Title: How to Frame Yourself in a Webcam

Let's talk about framing your camera's image. For our purposes, framing is everything that is seen on camera. When setting up your camera, it should look something like this.
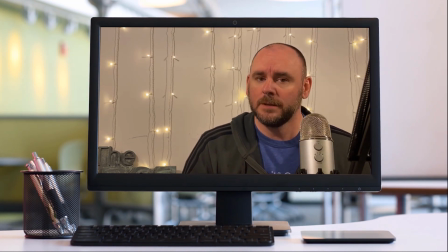17s
To get your webcam image to look like this, first consider the height of the camera to the person recording.
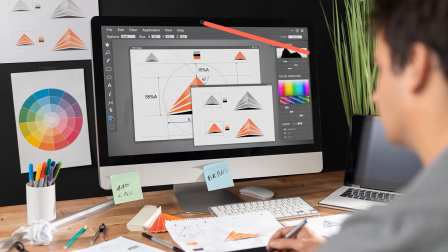23s
You'll want to make sure that your camera is eye level with the speaker and not tilted forward or backward.
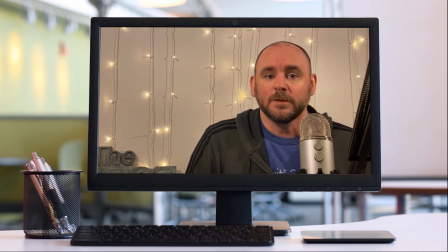29s
If you're using a built-in webcam, this can be difficult to adjust but is essential.
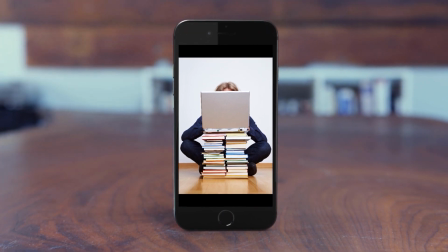35s
You may need to set the laptop or the monitor on something like a pile of books to raise it high enough to have it be eye level. Having the camera eye level allows the presenter to look directly into the camera and puts them on an equal footing with the person watching. When you record with the camera below the speaker, it has a couple effects. effects.
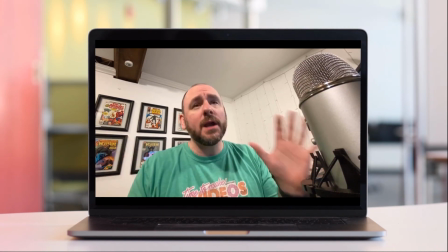58s
Typically, the low angle planing up makes the speaker look larger and puts them in a dominant position or position of authority, which can at times make the viewer feel uncomfortable.
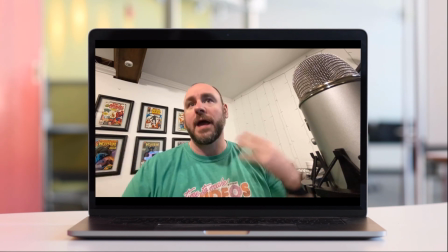71s
The other problem when the camera is looking up is it can usually see right up the speaker's nose, which also feels uncomfortable.
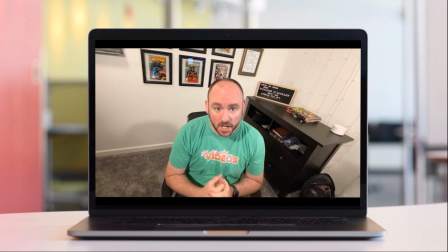81s
Less likely to be a problem is that the camera will be too high and looking down on the speaker. This will make the speaker look smaller and potentially like they have less knowledge or experience. That's not something necessarily that you want for your person on camera. Once you have the camera set at eye level, you'll want to adjust the rest of the framing. This includes how close or far the subject is from the camera.
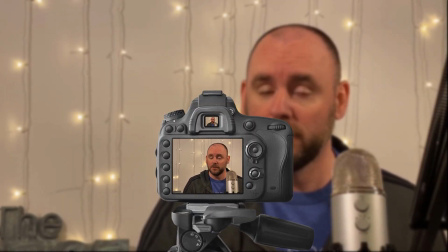107s
For a screen recording, the best practice is to have the speaker fill the camera from the top of their head, to the mid chest, or to the waist.
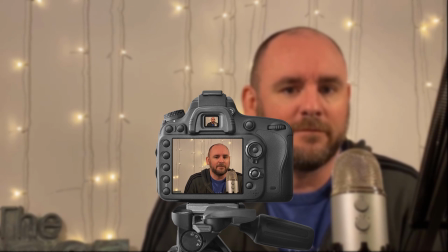114s
There shouldn't be a lot of excess space between the top edge of the frame and the speaker's head. The same goes for the sides of the frame. You want to make sure that you're filling in the camera. One word of caution, if you speak with your hands, you'll have to think through how much hand space you might need. If your hands go out of the frame, it's not the end of the world, but you'll want to make sure it's not happening too frequently. The height, angle, and distance of your webcam are only part of the equation. Next up, let's look at the rest of the environment in your recording space.